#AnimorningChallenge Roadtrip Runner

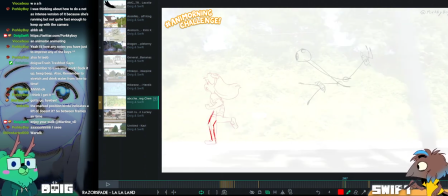That it's really taking the weight of the run.
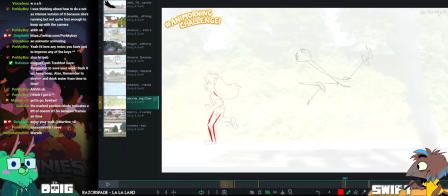I think also there's a kind of an odd tangent thing happening with like one leg being pressed so close up to the other.
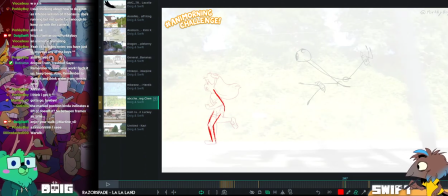I think I would want more overlap there to show the form moving across.
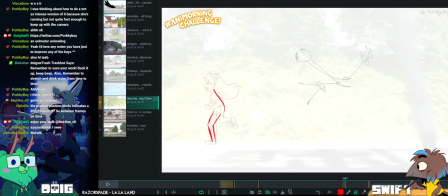If you've only got that frame to do it, I would maybe just nudge that front leg just a little bit more.
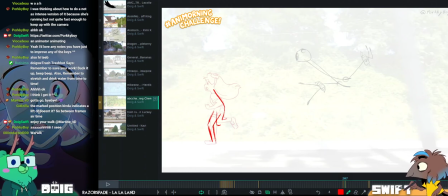Yeah. Just a clearer silhouette. Yeah, I think as well, really connecting the neck to that back.
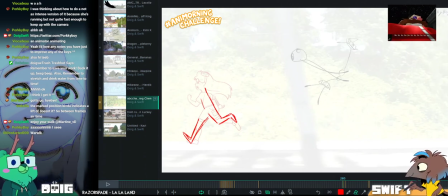No way! I can't believe this! Just believe it, Robotnik. I can't believe.
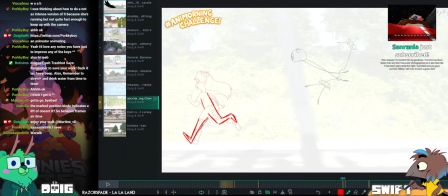Wait, what? 10 months? Oh my goodness.
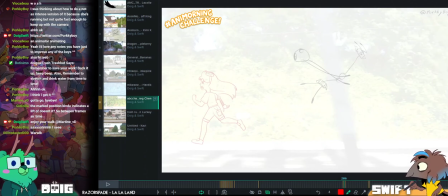The time has flown faster than any bird I have ever photographed, yet it also feels like it has been years since the night I was there and you guys reached affiliate.
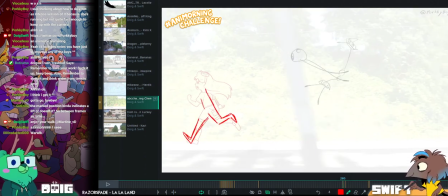Y'all rock. It's been a great ride. Aw, Sam Rainier, thank you so much.
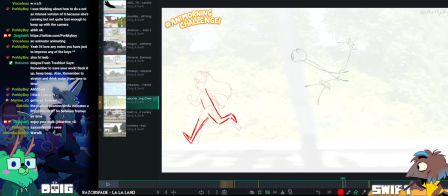Thank you. It's been so cool to have you here with us while we've been doing it. Thank you so much for all the support.
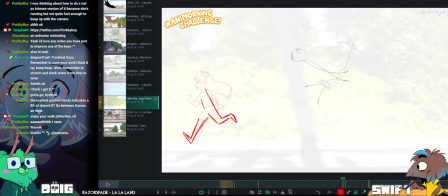It means a huge deal. And yeah, 10 months. What the heck, right?
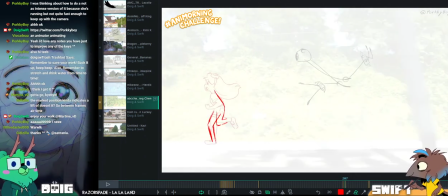Where's the time gone? Into many projects, many things, many, many things.
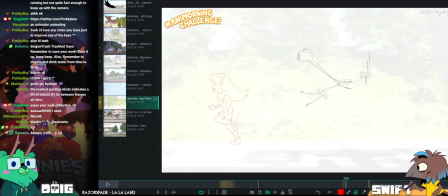Although, if I could summarize 2020, it's been...
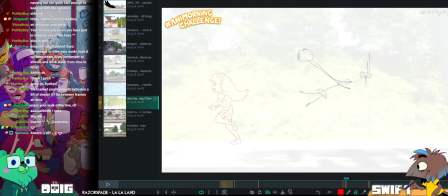COVID Mystic Rise. COVID Mystic Rise. Yep. That's been 2020 for me.
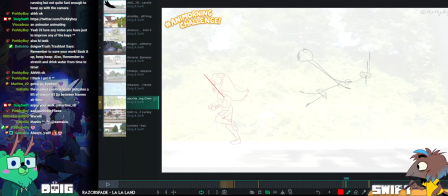So the head here feels like disconnected from the back. And Twitch. There's a poor thing. Twitch. Of course. Of course.
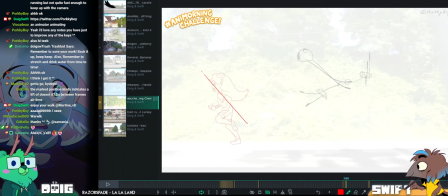Sorry if I'm not like picking up your conversation threads. It's because I'm... It's your focus.
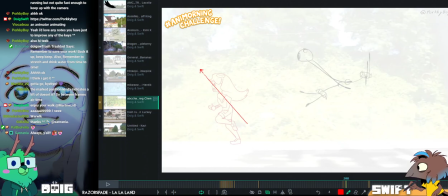I'm thinking about what to say about this as I'm doodling. So I'm sorry if I'm leaving you hanging on some things. I'm leaving you hanging on pretty.
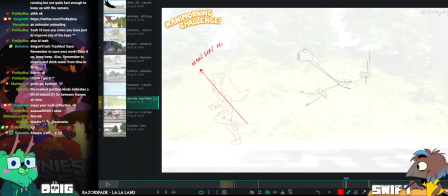So make sure the neck is connected to the rest of pose. By which I mean, I favor the shorthand of just joining the neck onto the back line.
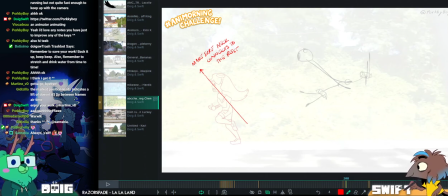Like, I think that's a nice elegant way to do it, but it's not necessarily on style with what you might want to do.
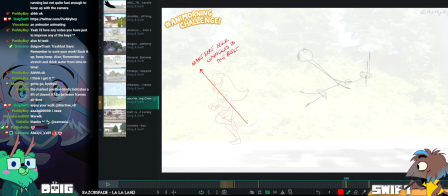Like, it's not very anime to do that. It's more kind of Disney Western to do that.
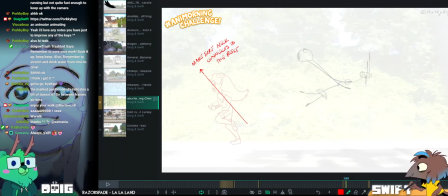So, you know, it works for some people, not for others, but either way,
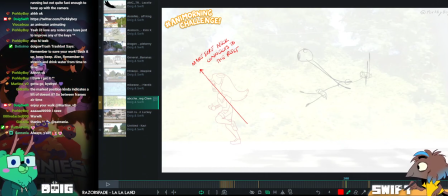I think with this really nice straight line you have for the back here and the direction you've got the back going in,
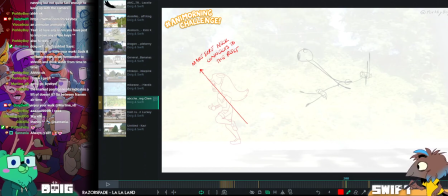you want the neck to kind of follow along with that and hook into that so it doesn't feel too separated from the rest of the pose.
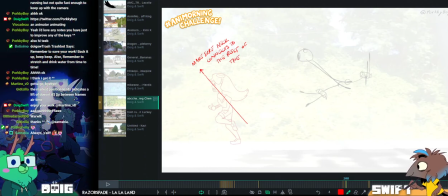It's going to push your head forward as well, so your head's going to end up being on this line pretty much.
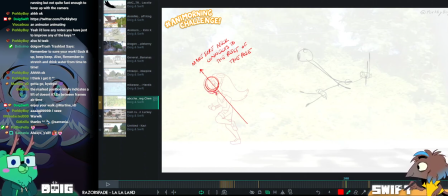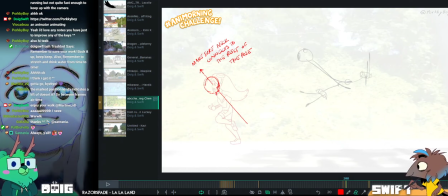Like this.
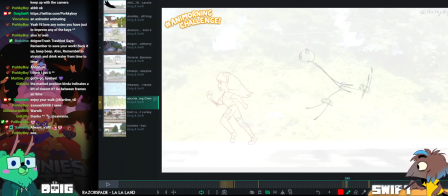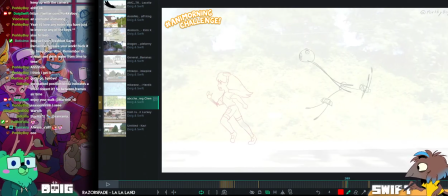And then we have the push off here. I mean, with the addition of the lean there of the head,
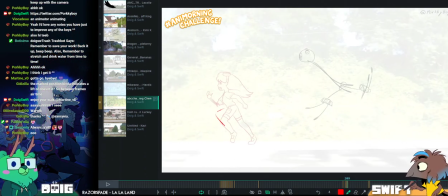it makes me realize that running is just moving your feet quick enough that you don't hit your face on the floor. Yeah, it's falling with style, man. It's catching yourself.
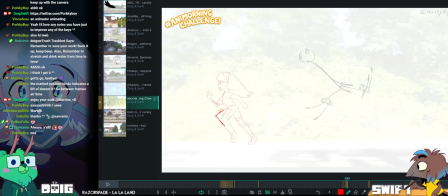That's what walking is too. That's why we lean forward. If we didn't have our feet to catch us, we would face plant.
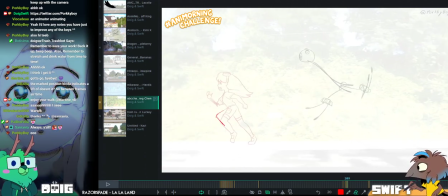And the faster we go, the more we lean forward.
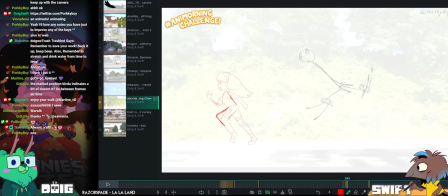Part of running is gravity, like, or you know, letting gravity do its thing. You know, like gravity go down, catch with foot, push up, push forward.